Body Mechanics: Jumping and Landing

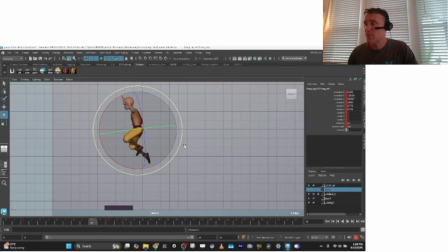[4:18]
And I like to, even though it wasn't actually prevalent in the reference that I found, I like to offset the leg. So in this case, I decided to lead with the screen his left leg up into the air, driving that leg forward, right? And you could even lead more with it. You could really push this.
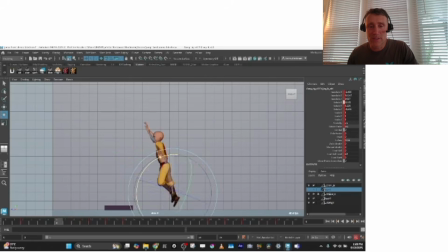[4:36]
Poof. So as you're jumping, it's already starting to bend. And it's up here much higher and sooner. And the other leg starts coming up later. So now you can see at the hang time of this jump, in this arc we're following, the one leg is starting to come down and the other leg's still going up.
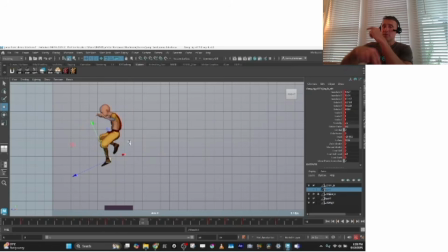[4:53]
So it gives you this nice kind of like 1-2 feel. This is a great way to get an organic offset. And now the leg that came up first is actually going down first and leads on the ground first, right?
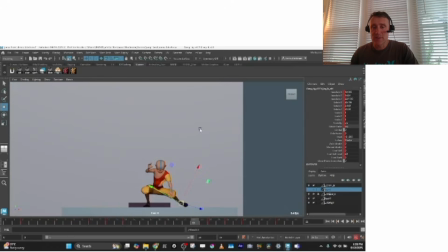[5:04]
And you get your compression where he catches himself, and in this case his foot slides out and he finds
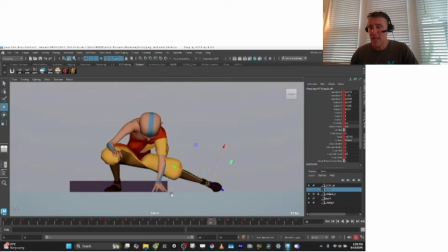[5:14]
pressure on this hand, like a squash on this hand. So as your body's going down here, you can see he hits the low point, kind of cushions in with the hips, but then they go up. And what creates this nice offset here is that as his butt is going up, his head's still going down. And then it has a kind of a ricochet offset where it comes up.
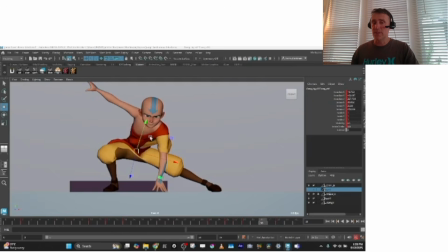[5:33]
And at the very end, it's just the head overshooting and the arm overshooting a little bit, just settling into that last hero pose, right?
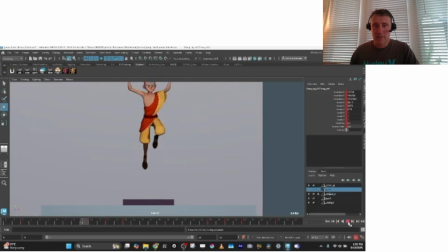[5:39]
So from the front view, you're going to feel this kind of movement. So that's the basic important elements I've found in
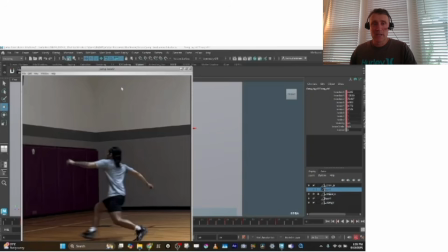[5:54]
animating a jump. You can see here, you really need this arm drive.
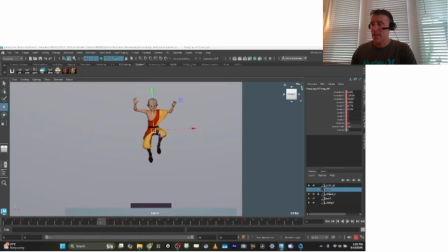[6:02]
You can see it pushing through, and that's creating this great energy.
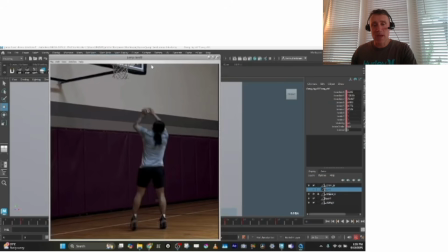[6:12]
It's great energy to have extension much higher than normal. Like you can see, you get this nice bend here. He's actually leaning back because he's coming in forward with forward momentum, and then you get the forward jump. The arms are up, the whole body's stretched. And in this case, he keeps his legs straight.
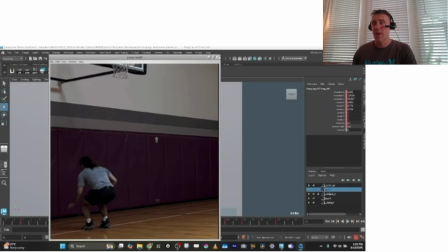[6:31]
So that's somewhere where we differed between the two. But there's still a lot of useful stuff in there, right?
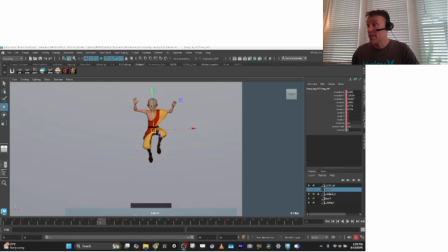[6:37]
So the next step is to spline this. And this is where we get into using the graph editor more.
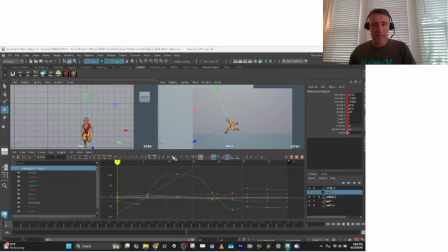[6:43]
All right, so here we've taken the time to go through and spline everything. And I started with the center of mass, making sure that the curves were smooth. He's linearly moving forward in space. The translate Y, I really wanted to play with this hang time. So you can see I really pulled these tangents out wide to get that hang time to shoot.
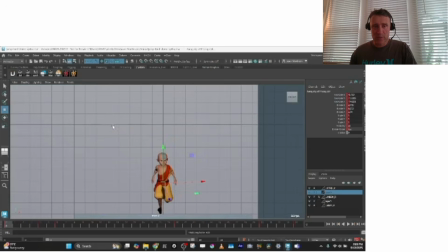[7:03]
So as he's coming forward and his arms are swinging forward, you're getting that nice compression. And if you want, you can exaggerate it as much as you want. Really compress him, and then you get that crazy stretch, right? You can see the feet are actually kind of coming together to create the stretch. The arms are really driving it. There's a little stretch in his head.
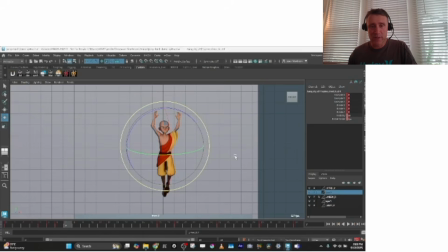[7:22]
The torso is a lot, if I zero that torso out, you can see the stretch I've done on the torso. And then as he gets to his top, everything compresses, and the foot coming up later, so you get that nice offset. And this foot, can start coming down
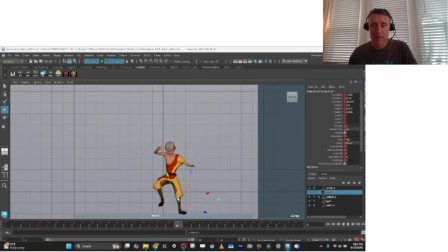[7:38]
towards the ground, and because it's gonna reach out at the last second, you can have it just starting to come out here at the end to the right, and then it shoots out, right? His hand will come down and take the weight of his body, and you can see I've even animated a little overlap on the
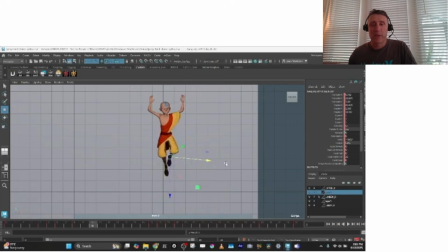[8:00]
sash, but there's all the compression happening here. You get a nice stretch through here, and then through these frames you get this compression where everything comes and squashes. Even the chest can come squash down, right?
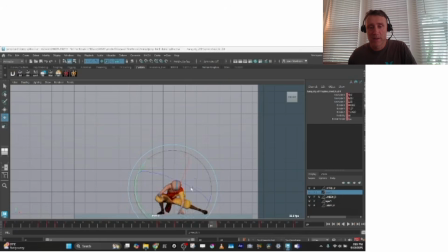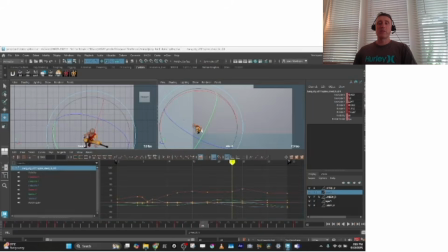[8:22]
So these are the important things. Getting the offset in the head.